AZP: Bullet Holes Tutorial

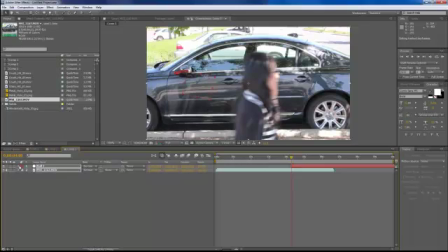(4:03)
So what we're going to do is we're going to start to add our bullet holes so let's go over now the bullet holes that i have i i actually have the action essentials video pack from video copilot a great product so if you do have those please take advantage of it's great stuff
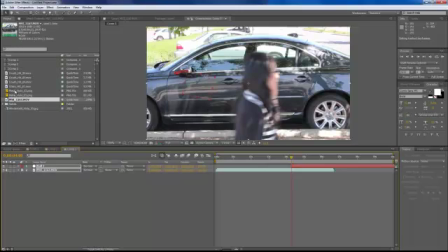(4:22)
if you don't have that you can draw in or create your own bullet holes on photoshop or you can find them on youtube actually same thing with the little sparks that we're going to add on there you can find those on youtube but take a look at video copilot it's great stuff love
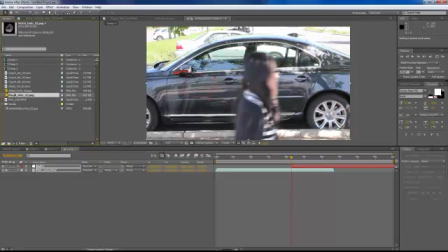(4:38)
andrew kramer all right so our bullet holes i got two of them on here what i'm going to do is we're going to just use those two and we're going to flip them around so that way it gives a little variety so it doesn't look like the same static shot when you bring
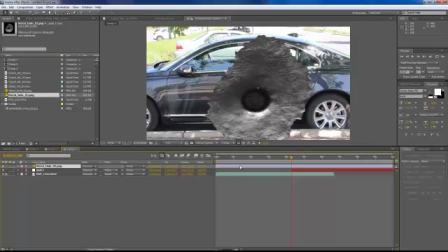(4:51)
that into the timeline it's going to be huge so let's move this one over right at the front here right
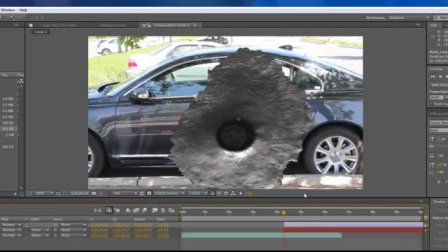(5:02)
and we're going to adjust the size now on your keyboard if you hit the comma it'll
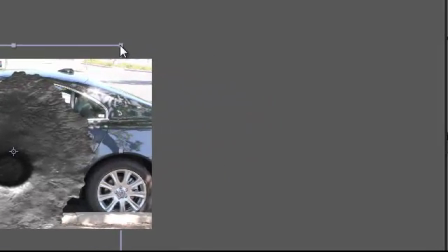(5:08)
zoom out a little bit now we're going to click one of the corners here hold down the shift key and that'll keep everything
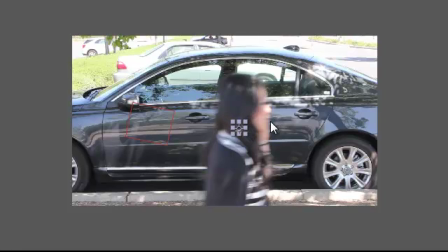(5:14)
uniformed now make sure that your bullet holes aren't monstrous like a monster size
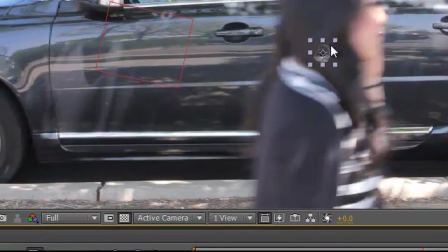(5:21)
hole because then it just doesn't look so real it's going to be pretty small so i'm going to start
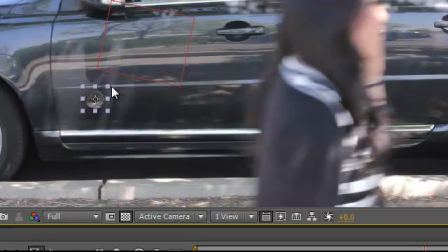(5:26)
over here in this corner i think it still looks a little bit too big so
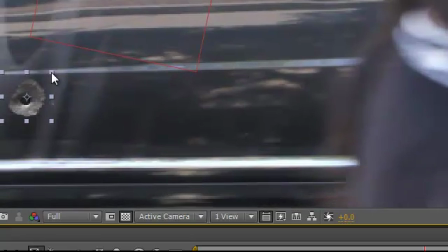(5:33)
let's bring it down a little bit in size that seems to be okay so let's go ahead and bring the second one on there
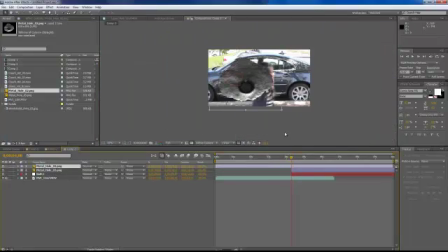(5:44)
again it's going to be huge so let's adjust the size still
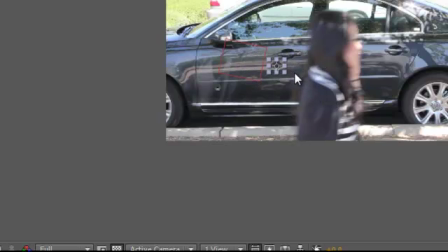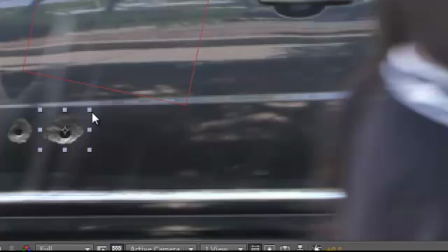(5:56)
a little bit too big we're going to try to keep it about the same size there okay that looks all right let's move that over here somewhere and then on our timeline let's grab
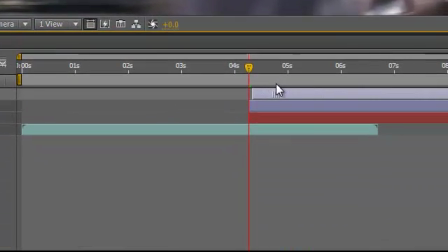(6:13)
that and drag it over just a few a few frames over so you can see pops pops
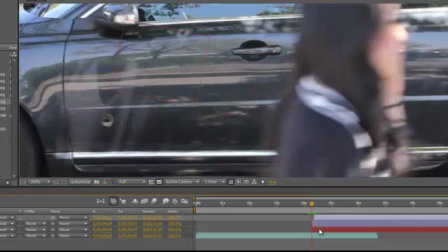(6:22)
okay now the one thing we don't have on there is we we're not tracking it yet so let's parent parent our bullet holes to our null object
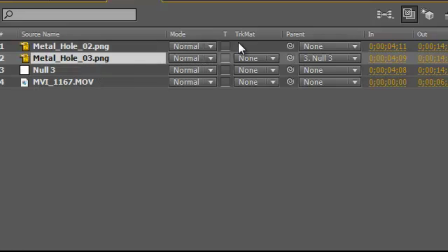(6:31)
so you have the pickwick here grab that drag it over to the null object same thing with the other bullet hole do the same thing and
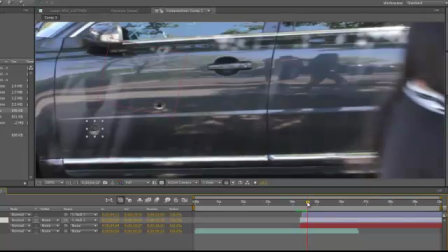(6:40)
that will add and connect it to our tracking point so as you can see it tracks with the shot that we just did so let's move
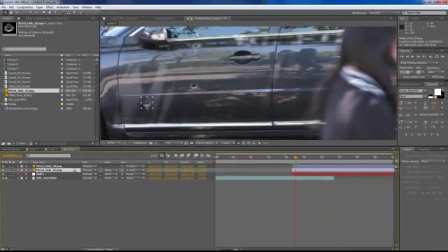(6:49)
forward a little bit and we're going to grab that that same bullet hole we're going to duplicate it so you can hit ctrl d it'll duplicate move that up to the top just drag it over on your timeline so it's the next shot
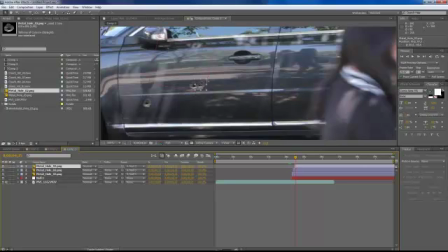(7:04)
that pops up and then grab it move it over so
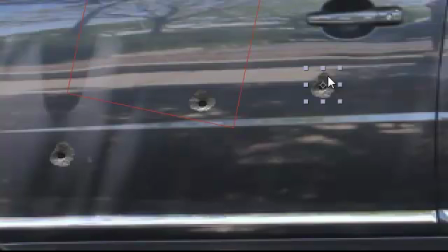(7:12)
maybe right about here or so same thing now we're gonna pick the that's that middle one we're gonna duplicate that one remember you want it in
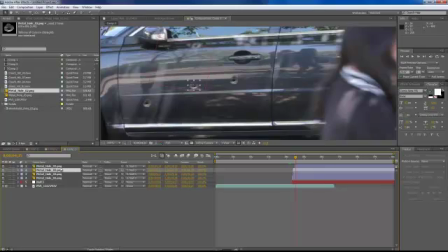(7:23)
order so bring that up and to the top let's move or move it move it over on our timeline
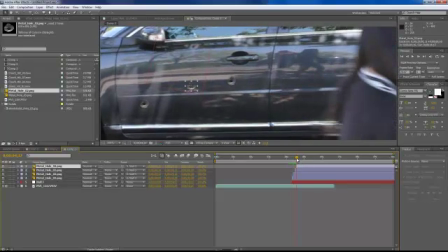(7:36)
and that way it'll pop up there too. We're going to grab that one. Let's move it over here somewhere. Okay. Now let's also rotate it. That's the one thing I didn't do with that previous one.
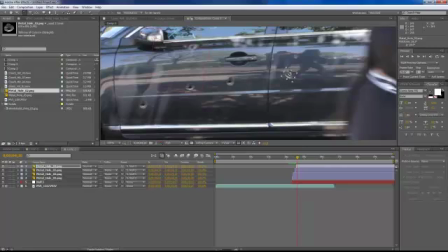(7:53)
We're just going to twist it a little bit so it looks a little bit different.